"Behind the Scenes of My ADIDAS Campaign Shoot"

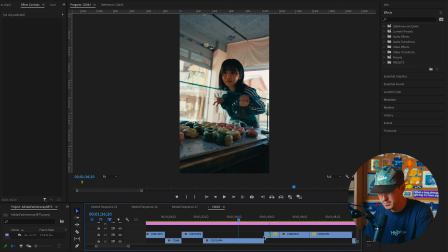[8:11]
It's nice to have them, and if you don't need them, then you don't need them, but it's nice to have that little cut sequence.
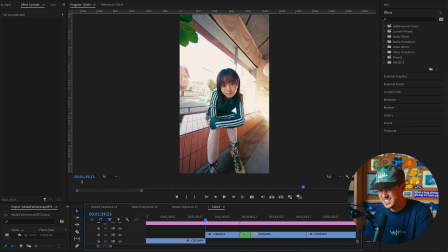[8:17]
So this is the first transition between the first talent to the second talent, and we did this kind of like hand grabbing the lens thing.
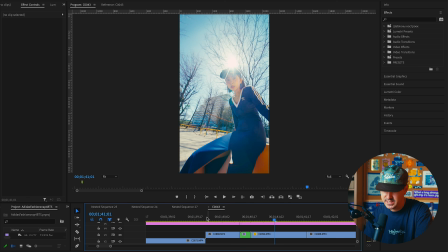[8:26]
So basically it's just a fancy match cut where as she grabs the camera, and let me just go ahead and show you like the whole clip so you can kind of just tell like
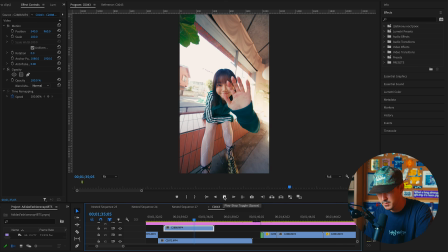[8:38]
how we do these things. So I basically started wide, came in, and she grabbed it. And I did this a couple times.
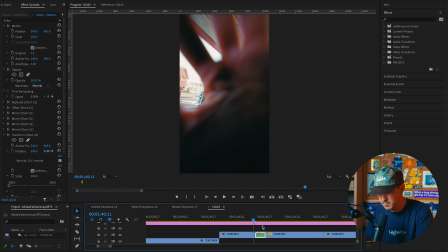[8:47]
And basically on the second part, if you notice, so she grabs the camera here,
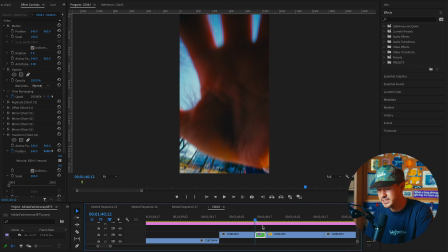[8:54]
we actually cut to the second talent and she's letting go of the camera. And I actually added in post, I added a little, you can tell right here, a little hit preset. You can get these on basically anywhere. They're super easy, super readily available. It just gives a little camera shake right as she grabs it, kind of sells it a little bit more.
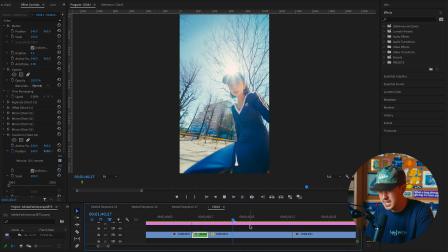[9:12]
And basically what she does, she just lets go of the camera here and I pull away.
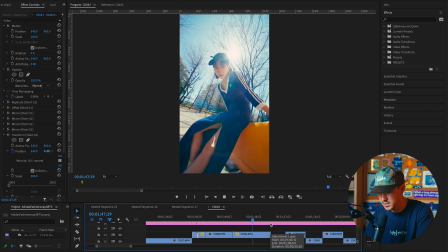[9:21]
Again, this is the raw clip, and this is the second raw clip where she lets go. So we just started with her covering her hand and then letting go.
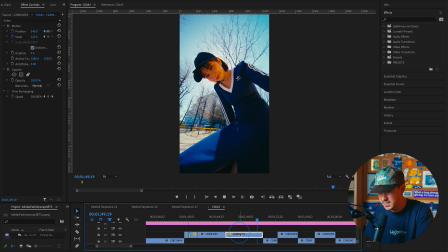[9:28]
And I don't think these are actually specifically like exactly correct.
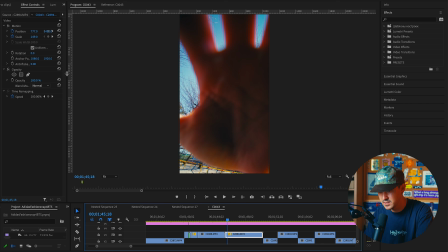[9:33]
I think if you can notice the scale here, I actually went ahead and rescaled this
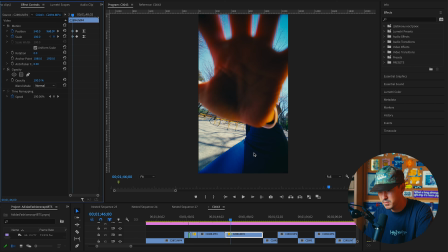[9:41]
because if I didn't, I believe they wouldn't have, see her hand was different in these 2 different shots.
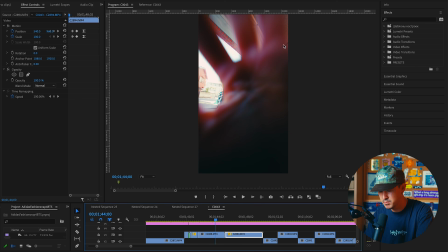[9:51]
Notice her hand, her palms covering this bottom right third. The second one, she wasn't.
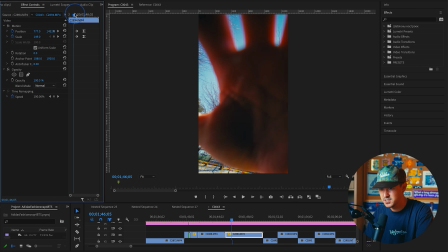[9:56]
So what I went ahead and did was I just started at about 150 scale
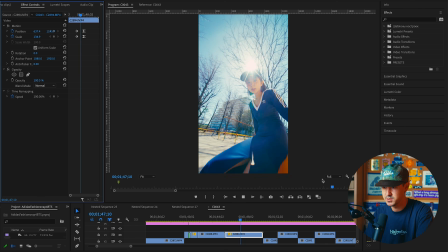[10:01]
and matched the two clips so that the match cut was a little bit more seamless. They don't have to be perfect,
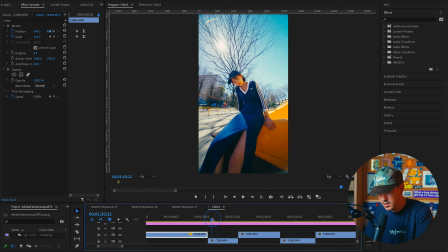[10:05]
they just gotta be close enough. These are just handheld shots on the 10 mil, just getting some detailed shots of her.
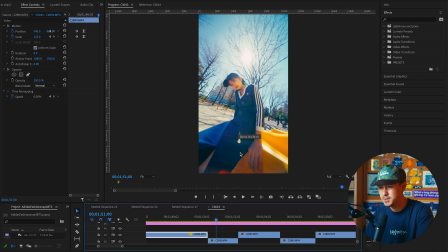[10:13]
I like to backlight my subjects a lot, especially in harsh daylight situations. Basically what you do is you just expose for the face, and then you just kind of let the highlights kind of blow out in the background, and it gives this cool like lens flare look. It's something I use very often, and it's just an easy kind of trick to do.
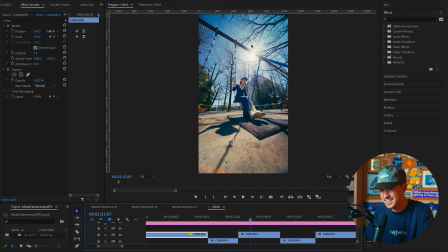[10:32]
Again, this is on the 24 mil, I believe, but you can tell again that I backlit this and kind of just, I didn't use any reflectors or anything.
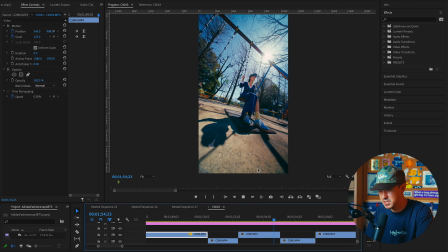[10:40]
This is all just sunlight. Getting some more detailed shots of the shoe.
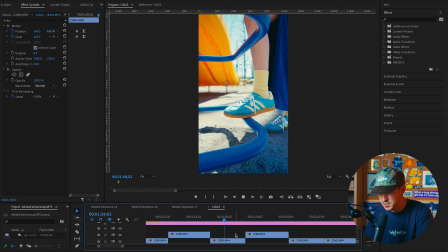[10:45]
Very important that we get a lot of detailed shots of the actual product that's being advertised.
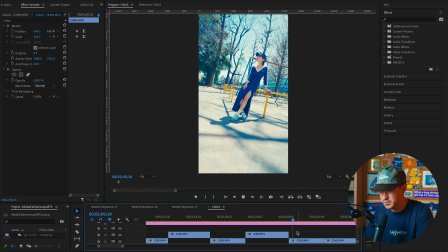[10:51]
Again, another detailed shot, just getting different angles. Here's another example of me whipping away.
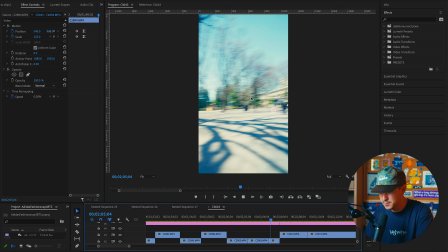[10:56]
That's the full clip in its entirety.
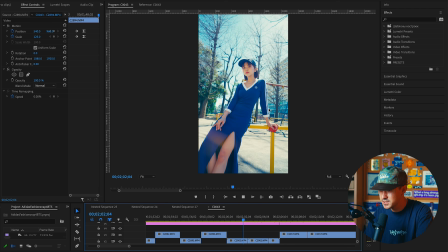[11:01]
Notice that as you cut right at the whip, it looks like a really just cool transition that you can use.
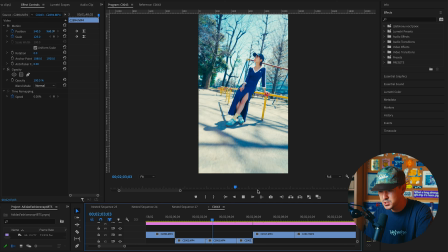[11:06]
And I actually ended up whipping this transition into our next talent, as you can see in this next clip here.
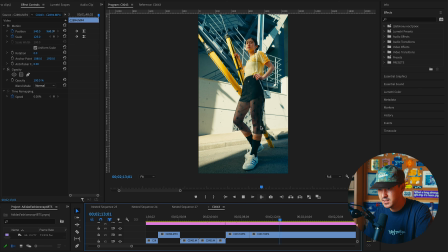[11:13]
I knew in my mind that I probably would end up using kind of a continuation of a whip, so I just gave myself a couple different options. So I did the whip up into like an upper body, and I also did a whip into a full body.
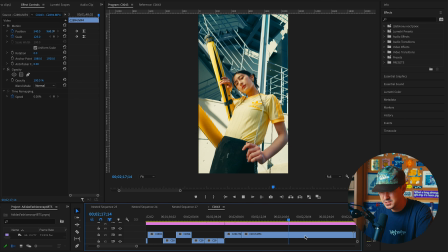[11:24]
And then I ended up doing like a whip just into the shoes, just to give myself those options later in post in case I want to use like a different endpoint or different out point. So you notice here, I even did one where I exited in case the first one didn't work.
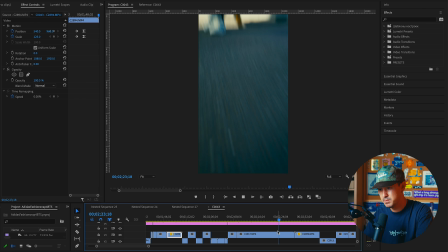[11:39]
There's even a whip down, a whip up.
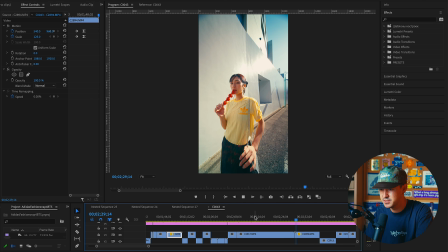[11:42]
When I'm shooting, I like to just roll and get a lot of different variations of movement, and that kind of just helps cover your bases in the edit later. This was on the gimbal. This is just a simple 10 mil. I'm both walking backwards. She's walking with me. Nothing crazy about this shot, just to give you like another different dynamic angle.
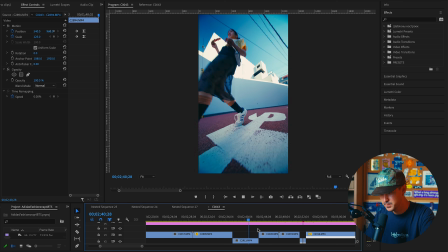[12:04]
This one I'm walking towards her as she walks past me. And so I'm just slowly rotating towards her. Again, nothing crazy. Just playing around with different angles and different stuff as you go ahead and shoot. Here we got another different angle.